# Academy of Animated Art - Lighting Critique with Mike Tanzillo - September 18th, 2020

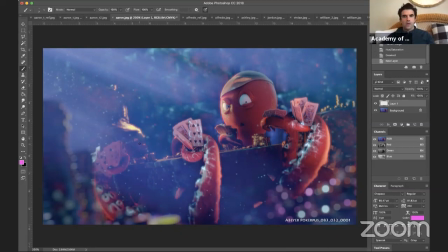I just think that like, just thinking overall. Let's see here. I mean, what if just like overall we allowed the brights to get a little brighter here too?
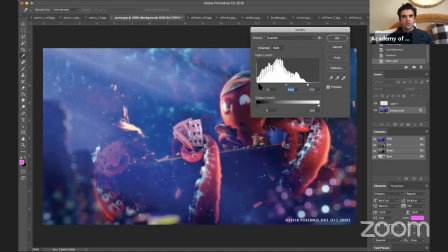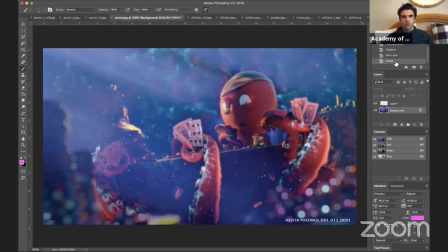Yeah, so it's kind of not that more, just more a little bit more punchiness to it. I think your saturation point is in a really good spot, but I think we just pop up the brights and darks a little bit, and that'll really work.
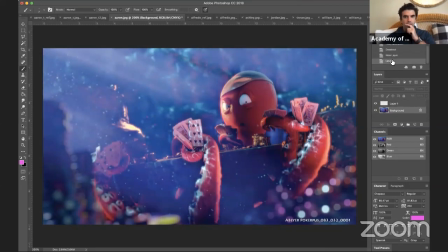So like this from where we were at the beginning here, and then this might be like, because we upped the contrast a little bit.
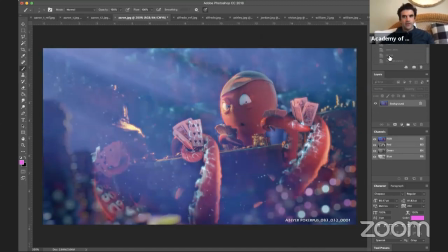I think we pushed the saturation a little hard, so maybe more like that. Yeah, but I think you're heading in a really nice direction.
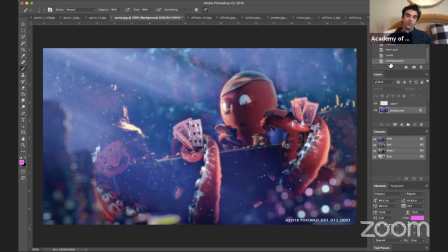But again, soften the God rays, reduce the saturation on the key light on him, increase the scale on the caustics, and then find some more dark values in the character around the table there too would be really helpful. So good progress there as well. Alfredo, we've got an update on yours.
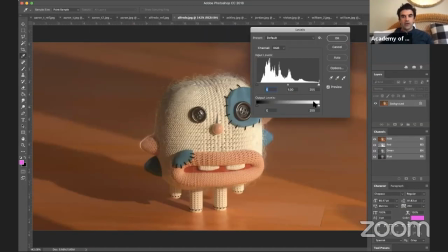I still think you can go brighter in the key. I still think we can push that a little bit, because again, it's like indirect sunlight.
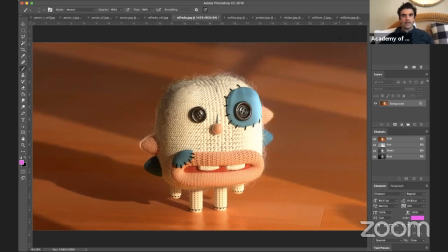And I think, yeah. And then again, whenever I do that, it cranks around the saturation, so you can take that down. And color correction wise,
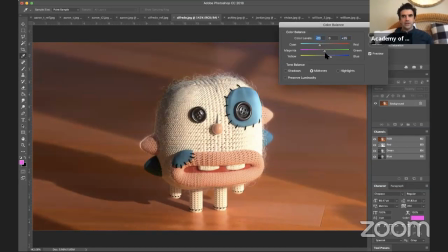it just, yeah, it's okay there. I'm just thinking that like,
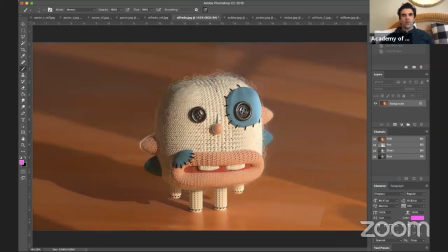like when I looked at this,
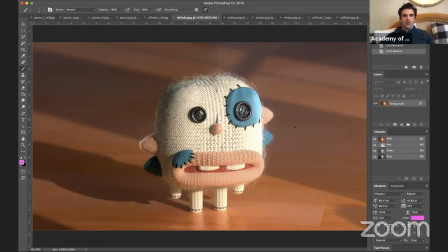I just think that we can, yeah, like this value, I think we can sneak a little bit more of the blue tone, like just a little bit more saturation in the cooler tones and the shadows specifically. Um, I like the material values on the eye patch are much better and much more in line with the character as a whole.
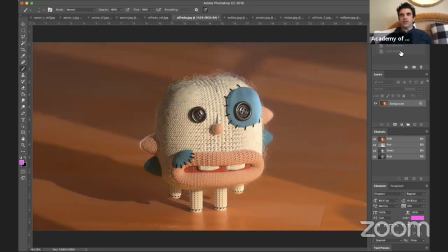But it's just like looking at this at the reference,
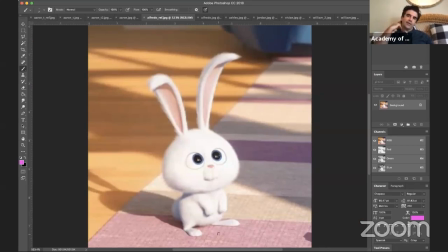it just screams sunny day because the character's like kind of clipping out towards the whites and the highs.
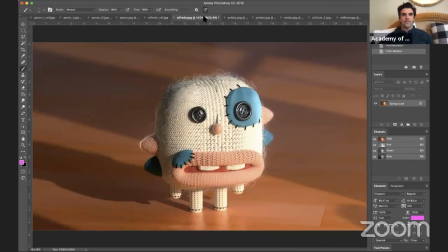And I think we can go there um, a little bit stronger. Even like, let's just look at the ground here. If I took this and made this
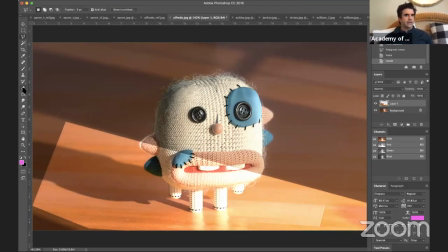like about that level of brightness, and then just kind of blend it in. Oof.
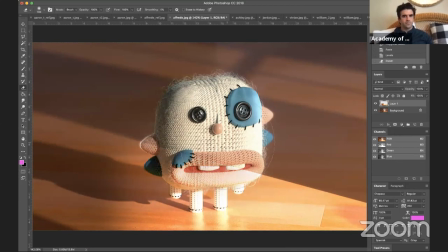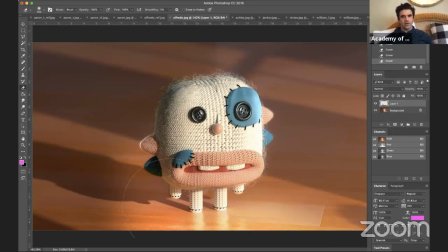You know, if it was this bright around the character, I think that would make a big difference in selling it that it's like a bright sunny day. So I think you can push that a little bit more, and that might be a matter of making the ground a little bit brighter too. Although that might um, hurt the shadows.
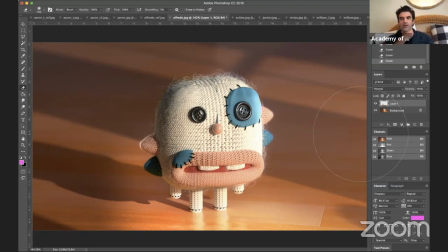It might just be a matter of like creating a separate key light just for the ground versus the key light for the character, and then increase and then just bumping that up a little bit in its intensity. Um,
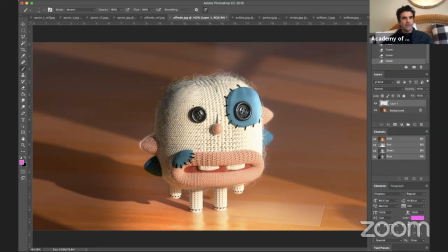I love the like the little specular highlights you're getting on the eyes, the little button eyes. I wonder if that's totally your call. I'm wondering if we couldn't get a little bit more texture on this patch.
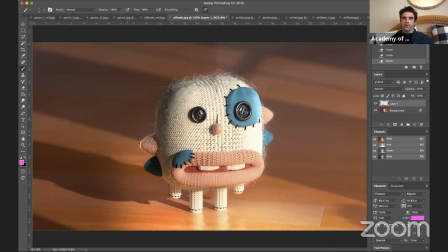It just feels like there's so much texture on everything else on this character. It's just that feels a little bit flat. So try maybe just adding a little bump to that too. I think that would certainly help out a lot. And then the last thing
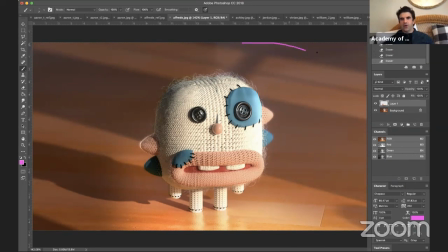I would kind of vignette and darken just a little bit of this corner up here.
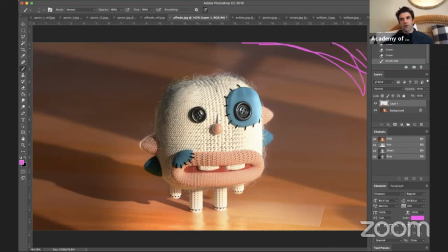Um, just like in post, just like darken, and maybe this one back here too. Just like darken these corners so that we can really kind of read in more on the character. But yeah, overall, I think that's great. And then like the other thing, I would do a little bit more saturation in the character, but like that's totally your call as to the character's color palette,
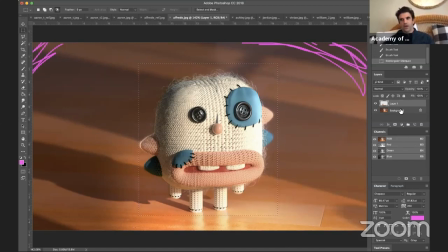and how you want that character to read. But for me, um, like I would just want like a little bit more something like this.
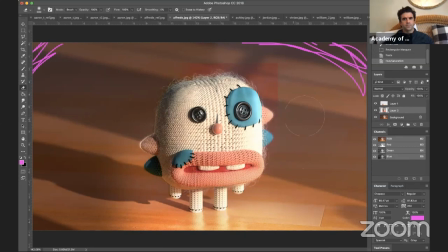But I'll let you decide on that. So yeah, good job.
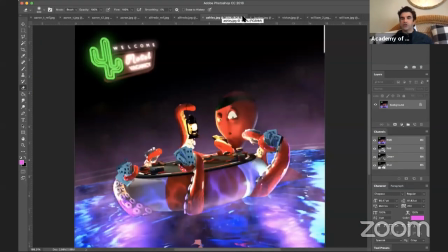All right, moving on to Ashley. Ashley, big progress, man. This is looking really, really good. Um, I think, yeah, because the haze is certainly helping out a lot.
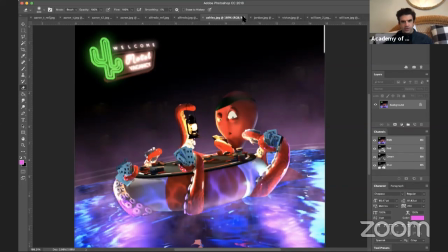The color is fun. I want to see how would I do this. So at this point, I feel like so. Truth be told, when I'm working on something like this, we've changed this quite a bit from where you started,
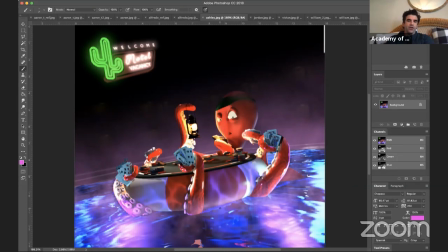and what I think is that um, now would be a good time with like you've got 12 days until this is due to take a step back
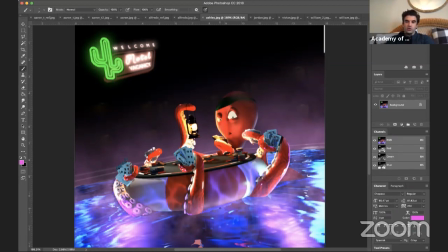and knowing what we know now and knowing how we want to structure this, I would almost create a scene and maybe just like an alt and then delete the lights and start again because it would be
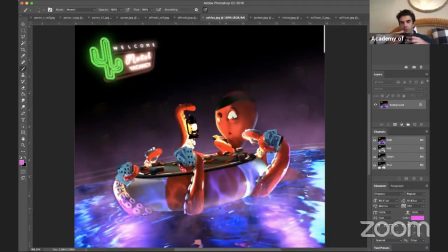I think because we kind of were going one way and then pull back and then it did a different way. Um, and now that we have a full understanding of what we want to do, because I'm trying to think of the structure here, right?
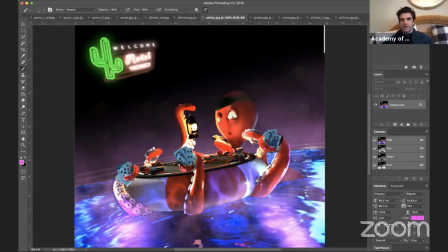Um, got the image. You've already got the haze there. That's all done up. You've got the background's in a good place. The sign for now is in a good place. We can mess with that. Um, but there are some things that I'm seeing, like the fact that these cards
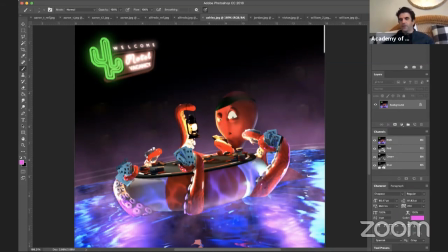aren't like really getting the same. They don't feel like they're getting the same light as the stuff around it. The octopus's face is again getting a little bit flattened out here by this light. I like this rim on the character, but I'm wondering,
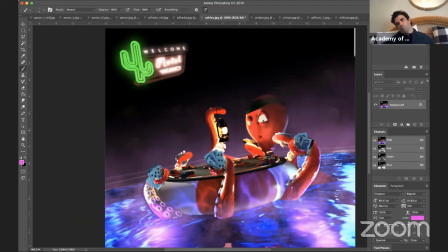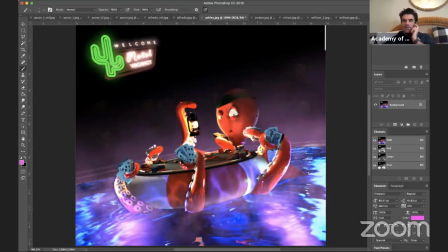if that should be a little bit more saturated to play up the surroundings. So, you've got the caustic. That's a good size for the caustic. Actually looking at this, like there's a sharp shadow there you may want to look into.
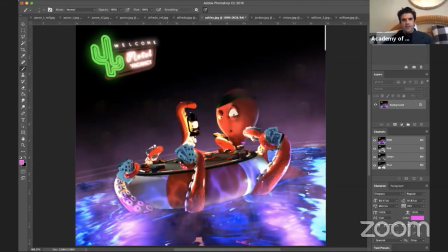Something's not quite right there. But basically you've got like these core elements, and I think that and again, this is only because the way that I work, it's just like additive, that by the time you get to this point,
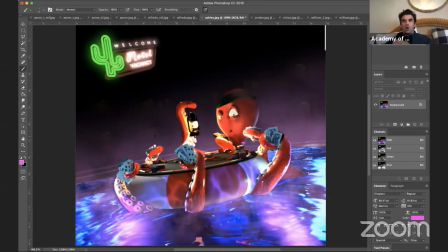you've just got like a bunch of lights going on and too much. So I would almost take a step back, just have this light here, and this one might be this suffering a similar thing as Aaron's, which is, I'm wondering if we shouldn't.
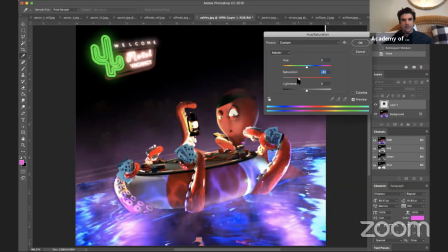I would try to neutralize this light a little bit more in terms of its like in terms of that orange contribution, because I think it's providing a little bit too much of a difference from the surroundings,
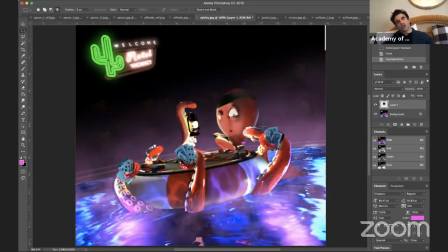which is good, but it's like it's almost pushing the red into a place that's not that
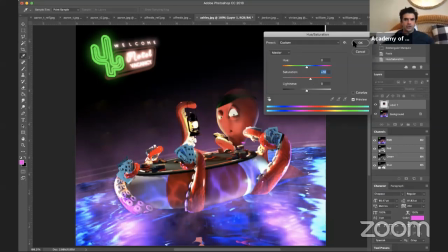not super appealing.